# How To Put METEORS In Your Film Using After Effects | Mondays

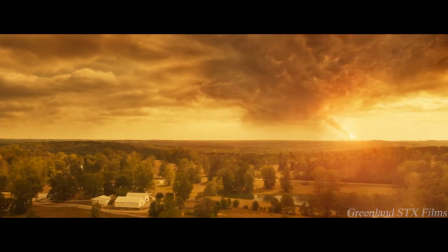0:43 Welcome to Congruity Mondays. Man, it's been a while since I said that. Now, meteors have been in a ton of films, and we want to try our luck at making meteors purely in After Effects with no third-party plugins. And so, in light of our newest short film, Summer's End, we wanted to show you how you too can make digital meteors rain down on your neighborhood.
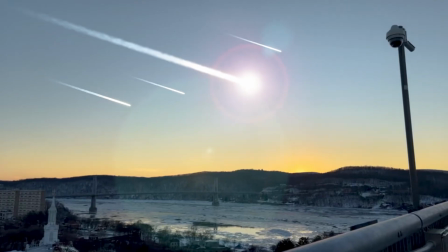Yeah, so anyhow. The first step is to film your scene. Now, I have two tips for this, which I didn't follow either of them, but you can. Number one is to keep your camera locked down. Now this makes it so much easier to comp in the meteors because you don't have to do any motion tracking. If you do decide to have a moving shot with meteors in it, make sure you have visible points of interest for the camera track and also keep your footage as smooth as possible. The less shake, the easier the track. The second tip is if you film a wide shot with some sort of skyline, try and film in an area where there's no tree line. It's so much harder to film around or behind the trees, so save yourself some pain and film with the clear horizon.
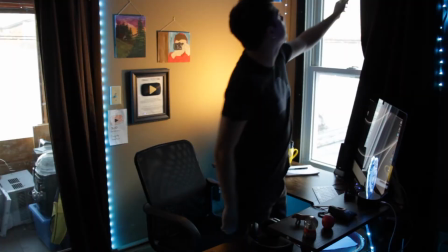1:38 Again, I did neither of these so I just had to learn the hard way. That needs to be closed. Now for the meteors. With our footage let's open up After Effects and place it in the timeline. If you do have a moving shot then you're gonna have to motion track your footage first and that's what I did.
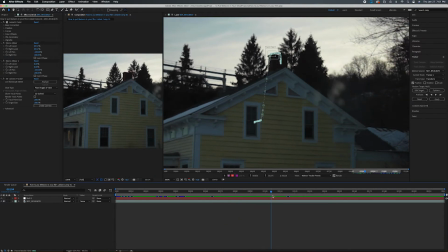1:52 I motion tracked the footage using the chimney as my point of interest and thankfully I used a gimbal to smooth the motion as much as possible so it was a pretty clean track.
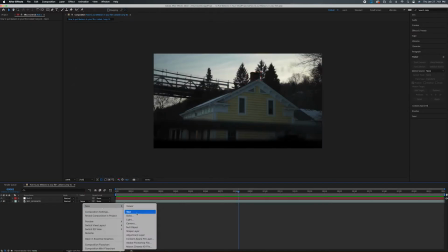1:59 I applied the tracking data to a null object and then tested out the track with a black solid.
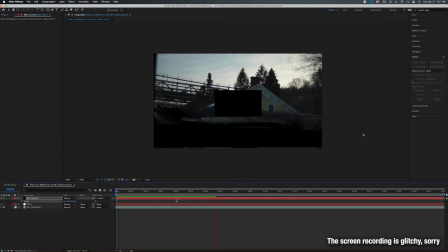2:03 I personally like to test out all my tracks with some random image just so that before I do any major work I know my track is perfect.
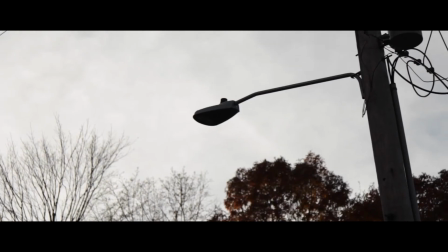2:10 Now one thing I had to do in summer's end was sky replacement because the entire backdrop was so overexposed that the meteors would just blend in.
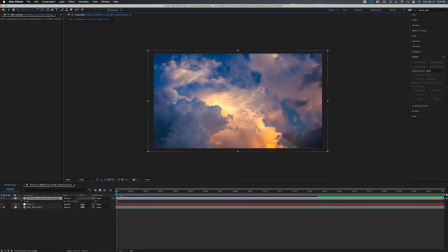2:16 I did the same thing in the opening sketch. I grabbed the sky photo off google and layered it on top of the footage. Then I masked and feathered the bottom edges so that the sky stayed well in the sky.
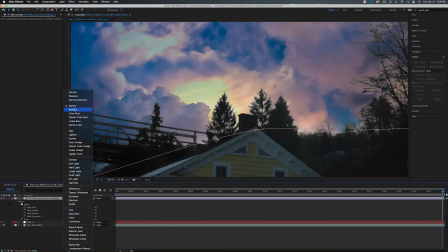2:24 And then I messed around with different blend modes to see what looked best and the multiply blend mode worked so well that I didn't even have to roto the trees. Once that was linked to the null for the tracking, I started work on the meteors. Now you can totally tweak these settings to however you like, whatever fits your film, but this is how we did it.
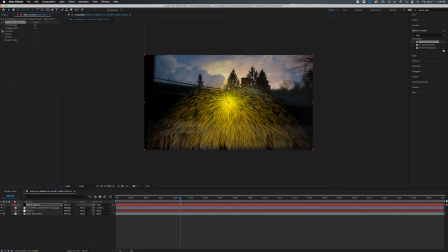2:39 Create a new black solid and put CC particle systems on top of it. You'll end up with this sparkler water fountain type looking thing.
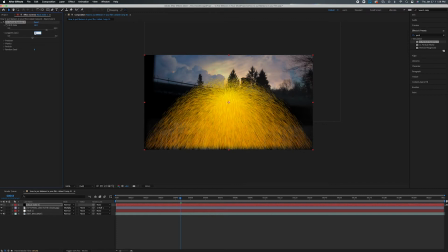2:45 Change your birthrate to 16 and longevity to 3.6.
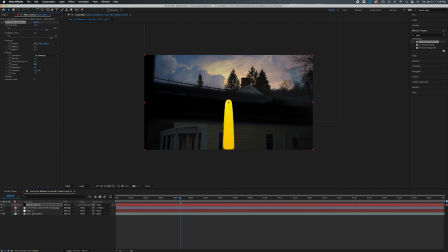2:48 Change the animation to jet sideways and then velocity to 0.2, gravity to 1.3 and resistance to 27.7. Under the particle tab, change the type to a faded sphere, birth size to 0.10, death size to 0, and size variation to 100%. Now for the colors you can choose whatever you like but we decided to choose a white and a pale blue.
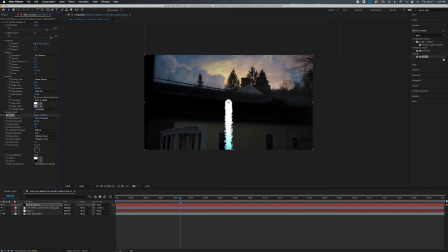3:06 Then add the glow effect and change the glow threshold to 90%, radius to 65, and intensity to 2.1. Change the glow colors to A and B colors. Now they can be whatever color you want it to be. It could be purple, it could be green, whatever fits your story. But for us we decided to go with a yellow and an orange. Then finally add a directional blur to make it look like it's in motion and voila you have a media.
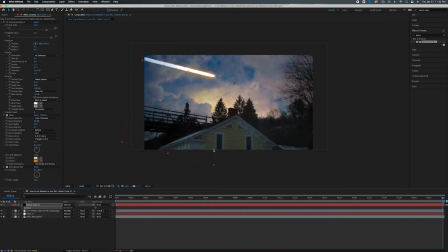3:26 You can also adjust the size and the width of the meteor in the producer tab of the particle effect. After that, I rotated and placed the meteor into the scene where I wanted it, and then I was on to the lens flare. I made another black solid and then placed the default After Effects lens flare on it. Now the reason you put it on a black solid instead of like an adjustment layer or another piece of footage, is so that you can add other effects like a blur or color distortion to the lens flare itself and not have it affect any of the other layers below.
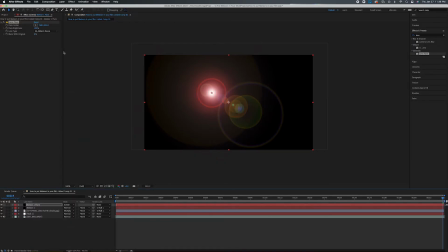3:50 And that's what we call a pro tip. So after placing the effect on the solid I set the blending mode to screen and place the flare center on the tip of the meteor
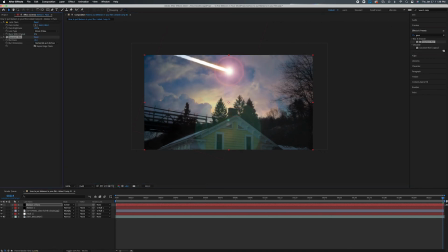3:56 I added a Gaussian blur to the solid to blend it in with the footage and then track the flare into the rest of the scene And that's it all the major steps of putting a meteor into your film I added a few other stock assets like a lens texture And I also
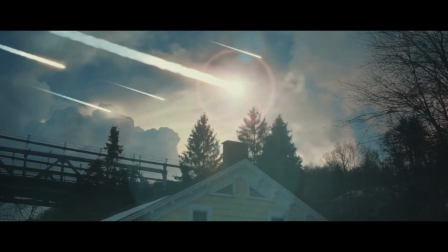4:07 duplicated the meteor effect to make different sized meteors to add some depth and detail with all that together We had our final shot
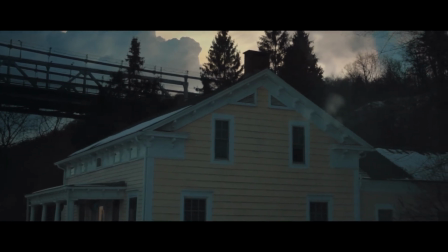All in all I think the visuals in both summer's end and the sketch are pretty convincing if I did end up doing any other work with meteors I would definitely tweak a little bit to find a more realistic look or just somehow to make it better but for now I think this is pretty good but that's it for today all the links where you can find us on other platforms are down below as well as the links to the adobe products that we use if you aren't subscribed feel free to do so if you want and hit the notification bell so you don't miss out on any other filmmaking goodies and until next time make sure to keep it simple and stay creative